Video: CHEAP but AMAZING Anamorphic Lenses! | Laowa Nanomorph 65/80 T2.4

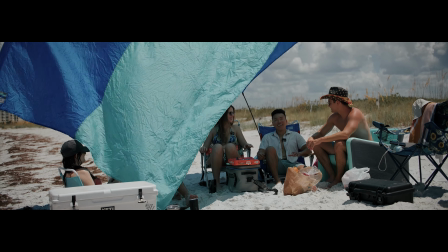1:15 you smiling about?
It just looks so cinematic. That sequence was shot on an anamorphic lens, and the first two questions you might have are, what is an anamorphic lens and why does it make everything look like a movie?
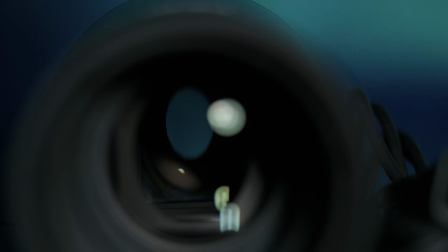1:33 Anamorphic lenses are a unique lens design that uses an ovular lens opening instead of a circular one that's found in standard spherical lenses.
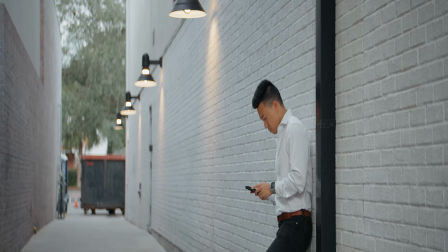1:40 This projects a compressed image onto the camera sensor, which results in a squeezed video.
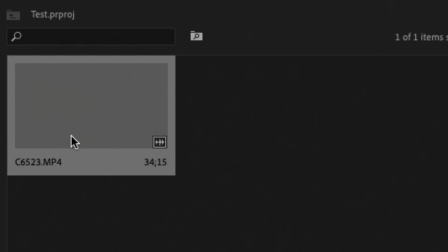1:45 When you bring that squeezed video footage into your video editor, you can then stretch that video by the squeeze factor of the lens,
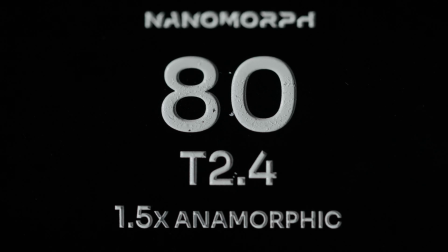1:50 which in this case is 1.5 times horizontally, which results in a spectacular wide format image. And why does it make everything look like a movie? Well, that's because movies use anamorphic lenses to get that wide aspect ratio to
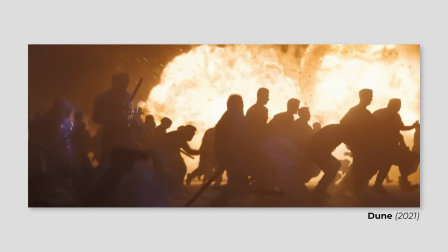2:03 show off these giant vistas and to create a world for you to be immersed in. Like this shot I love.
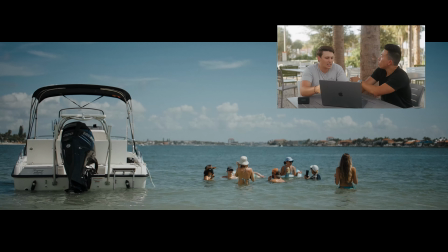2:08 I feel like this has like Hollywood all over it because they do this type of stuff all the time. Exactly, it gives you that. It gives you like a big screen vibe. And that's what's got me so stoked about this video, because for the first time on this channel, I get to play with some anamorphic glass.
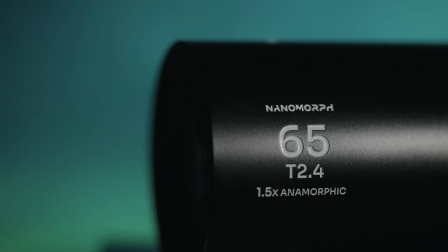2:20 These are two new anamorphic lenses released by Laowa, a 65mm T2.4 and 80mm T2.4.
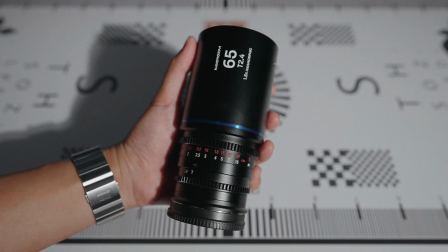2:27 These are in their nanomorph lens lineup, and you can see why they chose that name. While cine lenses are normally huge, these anamorphic lenses are tiny while still delivering huge results.
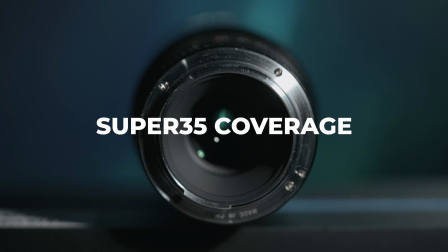2:36 The lenses feature a durable all-metal construction, made for Super 35 sensor coverage, has an aperture range of T2.4 to T16,
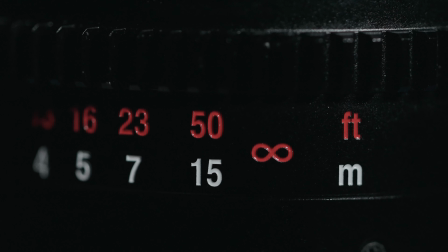2:44 with focus distance markings in both metric and freedom units, equipped with standardized follow focus gears,
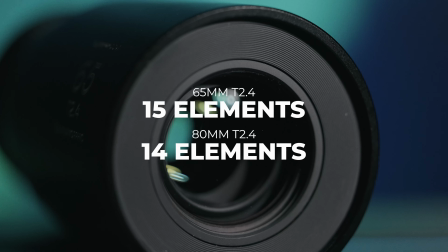2:49 a smooth focus throw of 270 degrees, contains 14 to 15 glass elements, paired with 13 aperture blades,
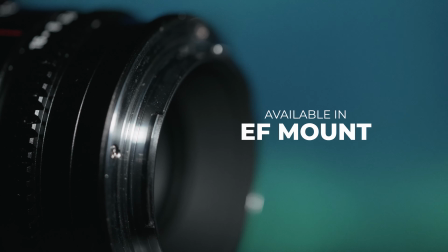2:55 and is available in 9 different mounts for your respective camera system, all while being compact and weighing less than 1.5 pounds.
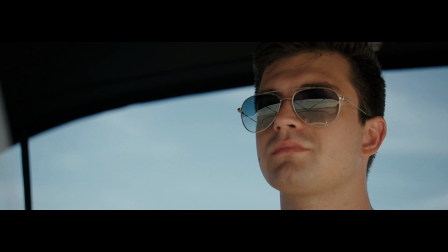3:01 But those are just specs. While they sound great on paper, what I want to know is, what does the image actually look like?
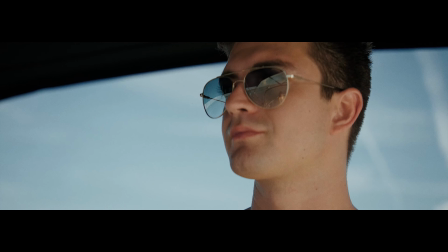3:07 I would describe the image you get from these nanomorph lenses as clean with anamorphic character.
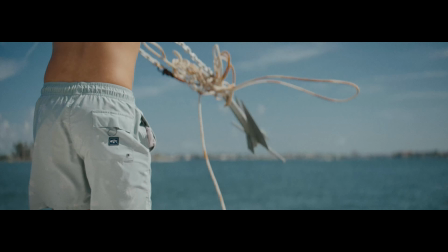3:12 You're getting sharp footage with a lot of detail without much, if any, imperfections like chromatic aberration or ghosting. But the colors were spot on too, and it didn't look like there was any any chromatic aberration. Yeah. I didn't see any at all. I mean, I was trying to look at some of the edges, but I didn't see anything. Yeah. I feel like just the highlights are handled really well, and like just overall, it's a really nice image.
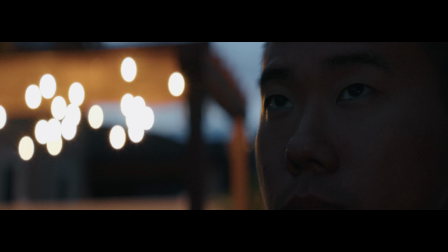3:35 Yeah. And then of course you have two big characteristics of anamorphic lenses. First, since everything is compressed horizontally, you get this unique looking bokeh where bokeh balls become oval instead of circular, creating even more background separation between your subject and their environment. This is actually one of my favorite characteristics of anamorphic lenses.
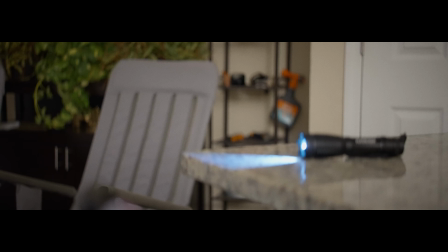3:53 It completely changes the look of your image, everything from obvious bright bokeh balls to how the image subtly warps when you rack focus.
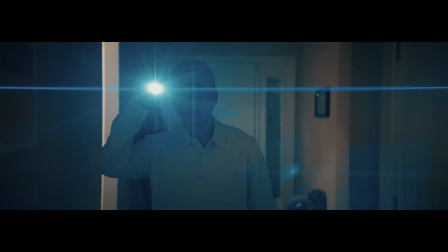3:59 And the second characteristic is how anamorphic lenses flare. You can produce these gorgeous anamorphic lens flares to add more character to your visuals and make your videos stand out. These flares are often used to make scenes feel bigger than life, especially in sci-fi movies and music videos. What do you think about like anamorphic flares? I love those. Yeah? I mean, you see everybody adding those in fake right now. So it's like, imagine getting it naturally. Like even now I still use like lens scratches as transitions during like dancing portions of wedding films or like hype portions of a video. So like if you could incorporate those naturally and not have to edit it in, I think it would be way more seamless.
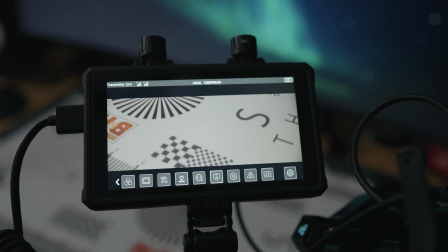4:37 Now, some things to know when shooting with an anamorphic lens. If your camera doesn't have a built-in way to preview what the de-squeezed image looks like, you'll want to use an external monitor like this one here to preview what it would look like de-squeezed.
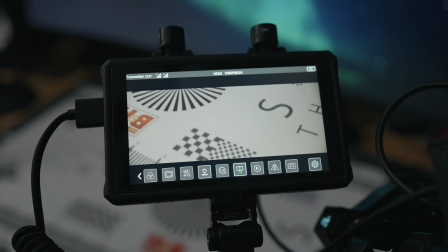4:49 That way you can accurately frame your shots while you're shooting instead of looking at a squeezed image on the back of your camera. And I also did something a bit cheeky here. I kind of cheated. So these lenses are Super 35 lenses, so they're for APS-C or crop sensor. That's right. I had to use the A7S III. There is no APS-C mode because it's only 12 megapixels. That's right. You can't punch in. So all of this is shot on clear image zoom at 1.5. So this is 1.5x to punch in far enough to get rid of it. Isn't the clear image zoom less quality than? Like if you shot it on the A7 III and it was so no, APS-C mode? For whatever reason, there's been a lot of videos about this.